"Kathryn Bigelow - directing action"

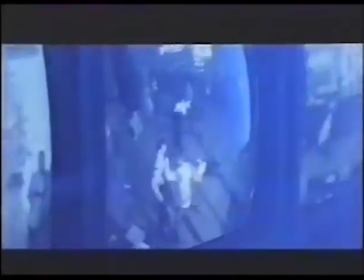(0:04) 27 banks in 3 years. In and out in 90 seconds. No one ever gets shot.
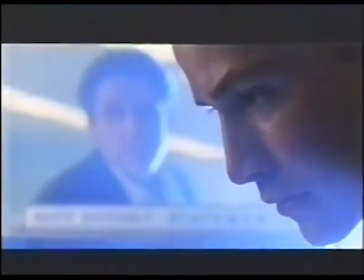(0:10) Now what are we talking about here? We're talking about solid professionals. Good moves.
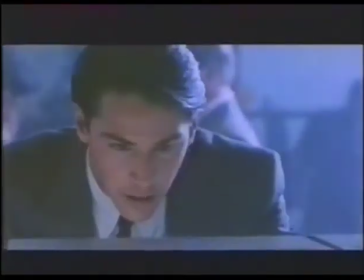(0:16) Surgical. Look at them separate the die pack. Dick and Ronnie know their jobs.
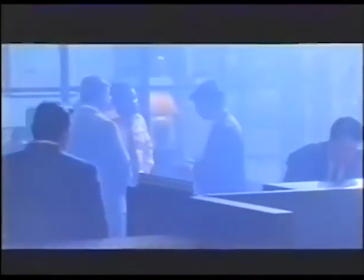(0:20) They control the room well. And they stick strictly to the cash drawers.
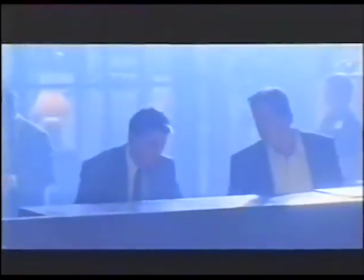(0:25) They don't go for the vault? No, they never go for the vault. They never get greedy.
You're faced, I think, with an obligation, responsibility, how to do it differently. You know, I don't, you know, how to do it where, I mean, obviously there's been, you know, hundreds upon hundreds of bank robberies in the history of cinema, and how can you do it differently? How can it be somehow, from a thematic standpoint, from just a construction mechanical standpoint, and ultimate, you know, effect and impact, how can you do it differently?
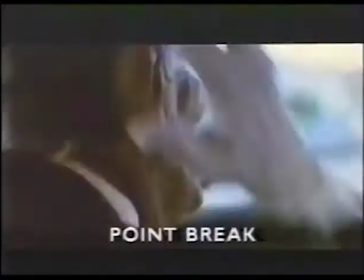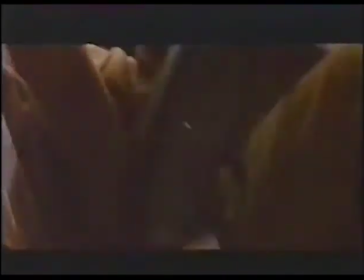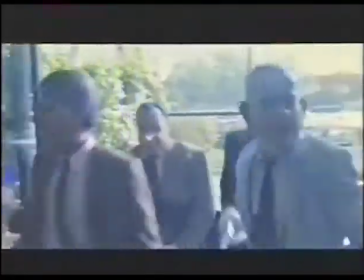(1:08) Little Hand says it's time to rock and roll. Everybody freeze! Everybody move! Keep your hands up and your eyes down!
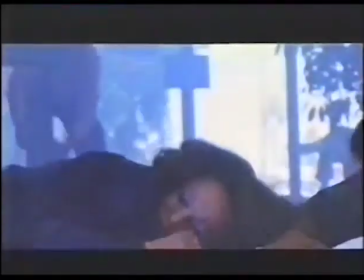(1:18) Everybody up behind your desk on the floor! Move it, move it! Now, get down! You have the cubicle! Get out of my way!
So it's really a combination of shots. I mean, you have handheld masters where the cameraman is kind of countering the movement of the actor. In other words, which of course are broken by cutting, but the actor is moving through the whole sequence and the cameraman is moving constantly counter to his moves. And it just creates a kind of sense of momentum that it's sort of like the way the human eye perceives momentum anyway,
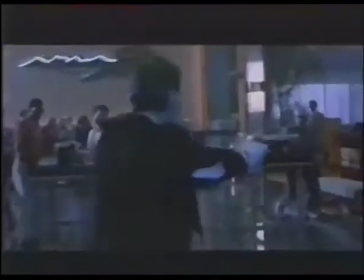(1:55)
as opposed to a static camera completely through cuts.
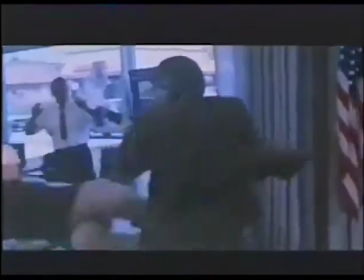(1:58)
The camera is whipping from one piece of motion or action or visual information to another, which is how human beings perceive.
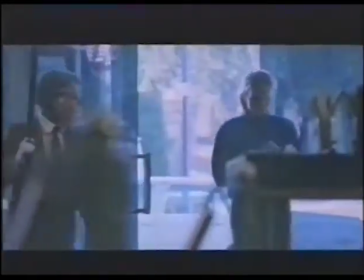(2:08) On the floor, asshole! Put your hand on the ground!
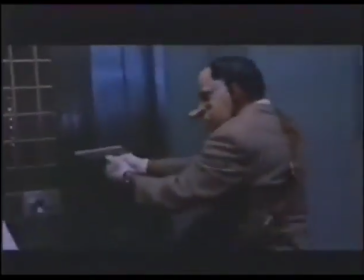(2:13) Don't look at me! Move it! Open the damn door!
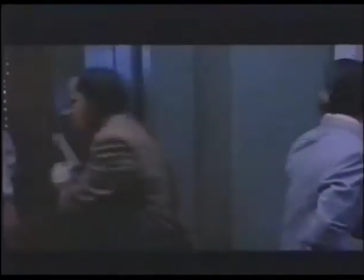(2:18)
Part of the design of the show was that it was going to be incredibly subjective camera work where,
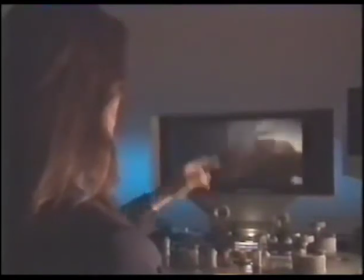(2:25)
as you can see, a lot of handheld, you're lit 360, camera's constantly moving, swinging, countering the movement of the actor.
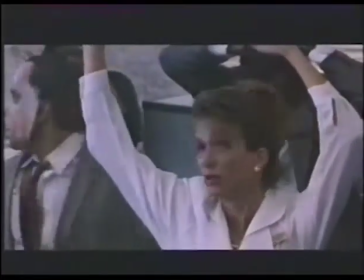(2:32)
I had an extraordinary cameraman who was able to facilitate, and a director of photography who was able to light a situation like this, which is very, very difficult for a crew.
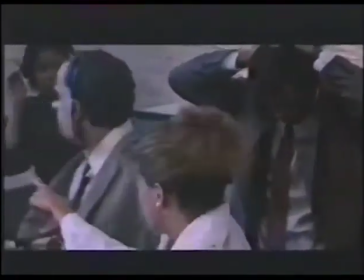(2:41)
I mean, excellent for my purposes, but it gives the director infinite flexibility.
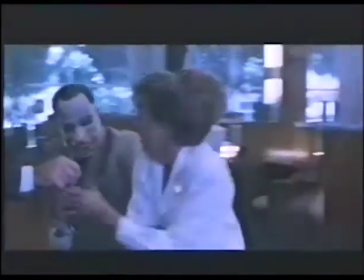(2:49)
I mean, I can shoot anywhere. I guess in the sequence we probably had, you know, three cameras. Other cameras which are placed throughout, catching other pieces of information simultaneously. And obviously sometimes you get the cameraman in the same shot, but you cut that out. I mean, you know, I don't care if my dailies look bad, you know, I just care what I end up with.
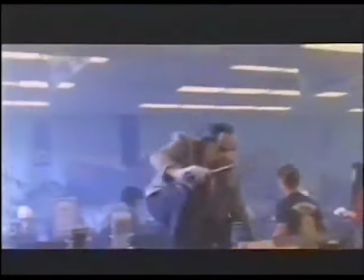(3:12) Get out of my way! Now back away from the counter and get your fucking hands up!
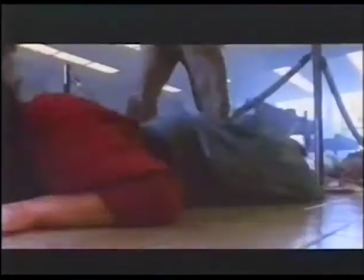(3:16) Bitch, what's the matter with you? Hey, you got your wax? Back away, keep your hands wet!
Tracking shot.
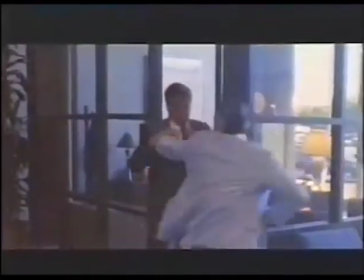(3:22) Hands up! Hello, hello, hello, ladies and gentlemen. We are the ex-president, and we need just a few moments of your time.
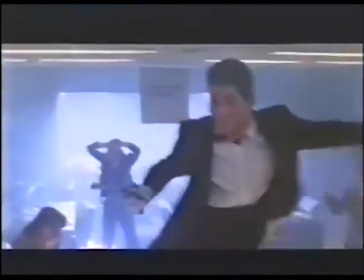(3:30) We've been screwing you for years, so a few more seconds shouldn't matter, now should it? On the floor, asshole.
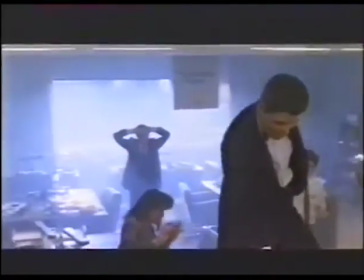(3:35)
Then camera whips down, whips up. Constant movement, everything is handheld.
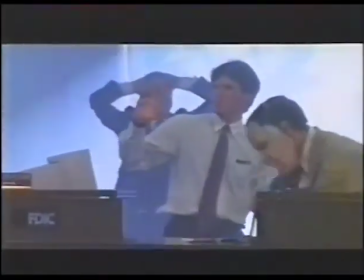(3:41) How you doing, Dick?
When you're planning a scene like that, do you storyboard it? Every single shot, yeah, from beginning to end. I mean, I can already kind of see it, and then I'll just put it all out into pictures, however many it takes or however complicated it, the particular, you know, needs of the scene. Especially with action, you really need to be methodical. You need to have every image boarded.
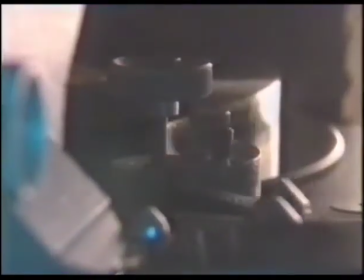(4:02)
And the intensity of the action alone is something that
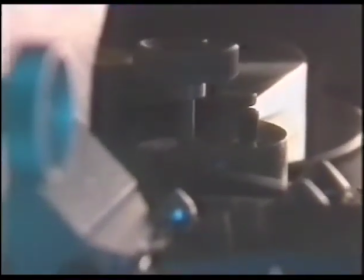(4:08)
requires a lot of planning and preparation, or else, you know, it could be potentially dangerous.